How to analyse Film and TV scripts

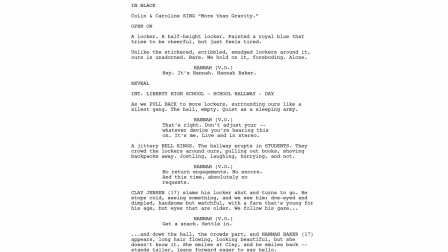Why jittery? I mean, it's sort of, why do we have that kind of, unpleasant high school bell noise? Again, I did mention, like, as we pull back to more lockers surrounding ours, like a silent gang
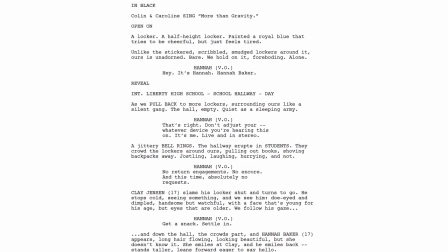metaphor, the hall empty, quiet as a sleeping army, simile. We have jostling, laughing, hurrying. This is to convey things to the director or the actors.
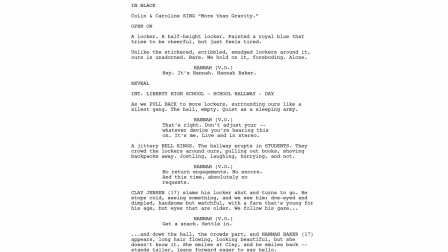The language that Hannah uses particularly is like very colloquial and very like we immediately warm to her as a character. Um, so the opening sequence, the combination of the shot, the music, the focus of the
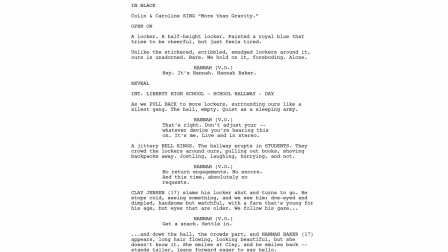on the locker, which is completely festooned with cards and sort of flowers and things. It Pretty soon most people will pick up very quickly that we're listening to the voice of somebody who has committed suicide.
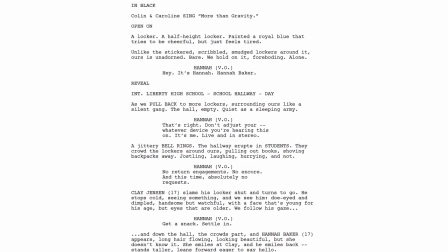So okay, so having read through that, you can pause it now if you like, just to read through that again, and then in a couple of seconds we'll proceed with the actual scene in from the television series.
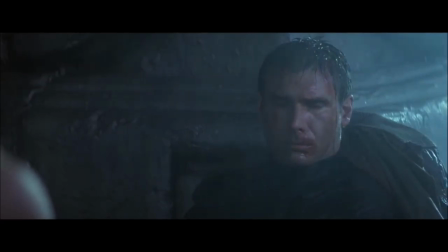You've only seen Ridley Scott's Final Cut. Or not.